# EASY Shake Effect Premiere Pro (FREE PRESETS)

Most editors completely ruin their videos when they try and do shake. It either looks cheap or annoying or like just kind of amateur, I'm not gonna lie. In the next few minutes, I'm gonna show you the only 3 shake styles you should really ever consider using, and I'm even gonna give you a completely free pack.
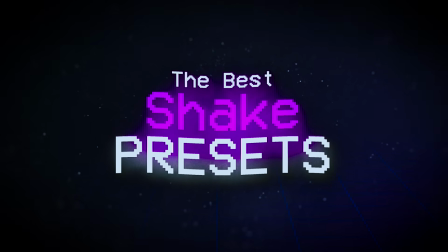0:13 By the way, I charge for this pack. It's yours for free coming up. Screen shake isn't an effect, it's really like an amplifier. If you use the wrong shake at the wrong moment, your edit instantly just looks wrong. So I'm gonna break this up into 3 different levels. 1, the clean transition shake. This kind of never looks bad. 2, the aggressive shake. Easy to mess up and shouldn't be used in certain scenes. I'm gonna show you exactly what scenes to use it in, what scenes to not use it in. And the 3rd one, the subtle motion shake. This is the one pros actually use, and this is actually my favorite. It's gonna come last. Let's start with the safest one that I actually use in client work. Screen shake number 1, the safe shake. This is my default shake. If I don't want to think and I just want to drag and drop, this is basically my go-to.
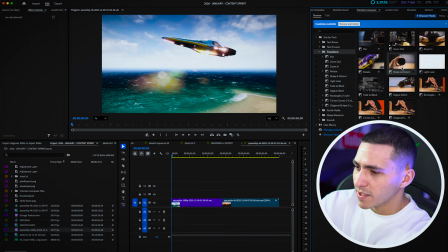0:55 It comes from Premiere Composer. It's completely free, and it works as a transition where you basically just drag and drop it in between 2 clips.
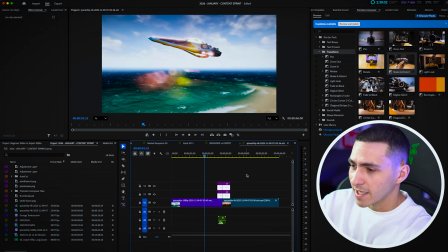1:02 Now, I usually use this to transition clips. Like 9 out of 10 times, I'll use it with a riser.
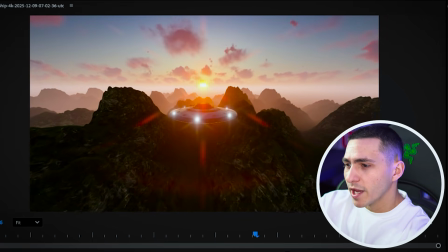1:07 The riser builds up, and then boom, the like screen shake helps to just create a more dramatic effect when we transition. But even though it's built as a transition, like you actually don't have to use it in between 2 clips. Here's like 3 other options of like areas I like to use it in. I'll also use this sometimes when a scene needs movement.
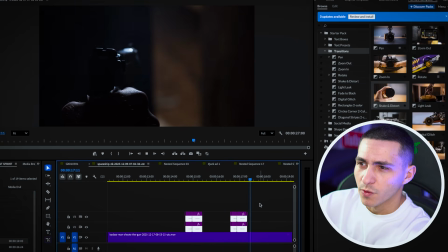1:23 However, it is better, and the shake kind of does make more sense when you're using it to transition something on, even if it's not in between 2 clips. So my next favorite place to use this is when I bring text onto the screen.
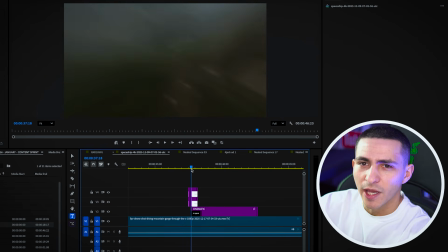1:33 I'll keyframe some text onto the screen or even a logo, and just having that bit of shake just adds to like the realism of something actually being like bounced onto the screen. It simply adds more motion without being too intense, and like if you're looking for a safe choice, this is basically my go-to. Now, let me show you the opposite. Screen shake number 2, the hard shake. This shake is aggressive. If you use it wrong, you will be laughed at in the comment section.
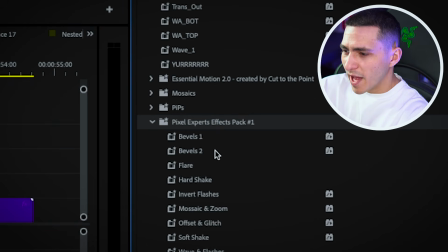1:55 This comes from the Pixel Experts pack, and I'm giving it to you today completely for free.
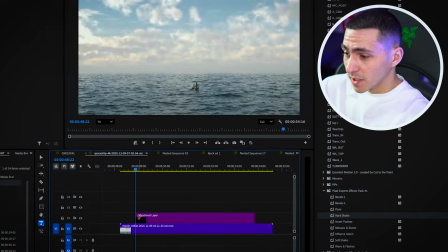2:00 Just click the link in the description. Now, here's how I use it. First, add an adjustment layer. 2, drag and drop the preset, and well, there's no 3.
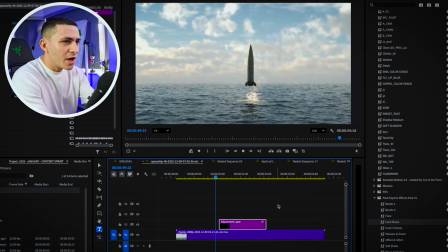2:07 That's basically it. But listen carefully. This is not for subtle moments. This is for impact.
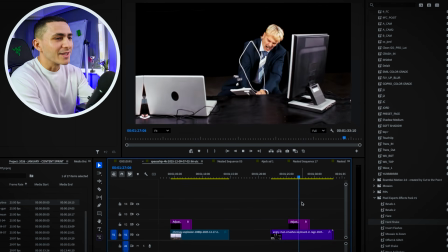2:12 This is for beat drops. This is for like smash cuts, high energy transitions. If you put this in the wrong scene, like dialogue or like a slow screen, it just feels so out of place. Like it's fucking intense. And if you do that, you're genuinely gonna kill the edit. So let me show you a bad example. This right here on the screen is a very bad example. Now, let me use the exact same shake in like an environment where it makes sense. And do you see the difference?
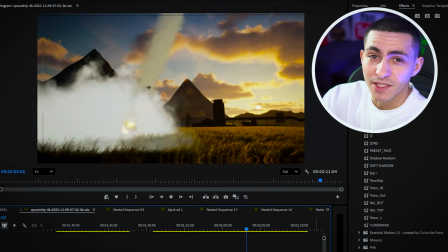2:35 Same effect, completely different feel. You have to use this with something in the scene that would actually make sense for a shake this big to be happening. Explosions are great, and like other high impact moments. Oh, and by the way, if you want to get paid by clients for editing videos, I've got some bonus sauce for you. Most video editors who try and get clients think they need to send hundreds of like desperate messages to try and land some work.
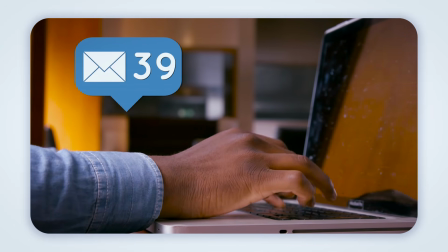2:56 You've probably tried outreach before and just got ghosted. Now you see editors online like landing clients, and you probably think they just got lucky, because you know how hard it is when you've actually tried.
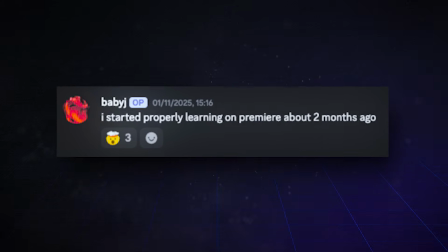3:04 One of my students, Baby J, basically thought the same thing. Then he joined VP Plus, my freelance editor community.
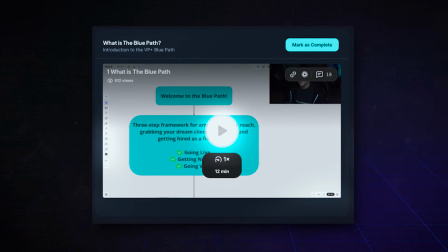3:09 He followed our blue path, which means he never did outreach again. And instead, we showed him how to attract inbound leads through Twitter.
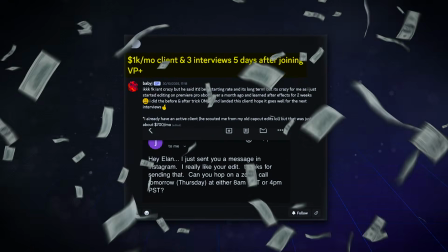3:15 Twitter's goated for getting clients, by the way, if you haven't used it. And lo and behold, he landed his first $1,000 client in just 5 days inside the community.
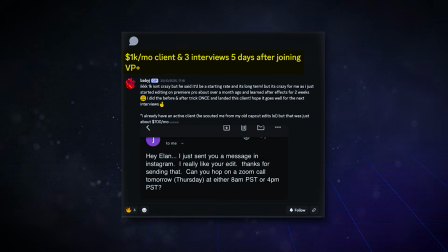3:22 Right now, he has 3 more interviews lined up, so he could make even more. If you want to try this method yourself, use code Let's Go, and you'll get your first month inside for $47 instead of 75, which is what everybody else is paying. The link's down below, and the community just turned 3 years old. I launched it 3 years ago. It's crazy, and we've helped hundreds of editors go full-time and actually make a profit from their passion. Now let me show you the last shake. By the way, this is the one you'll probably use the most. Screen shake number 3, the soft shake. This is my favorite, and most people kind of don't even notice it's there. That's why it's good. It's subtle.
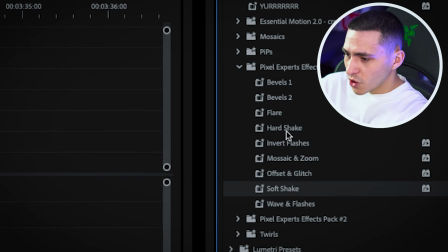3:51 This is the soft shake, also from the Pixel Experts pack.
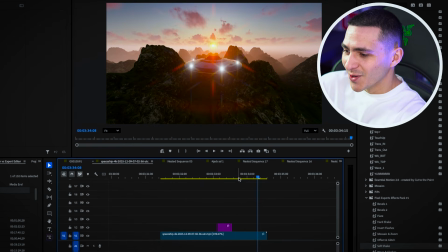3:54 It's subtle, it's chill, it's like just a nice chill guy, and it makes the edits feel alive without actually making the viewer feel like there's a crazy effect that was done there. By the way, that's kind of what you want to go for, effects that are subtle.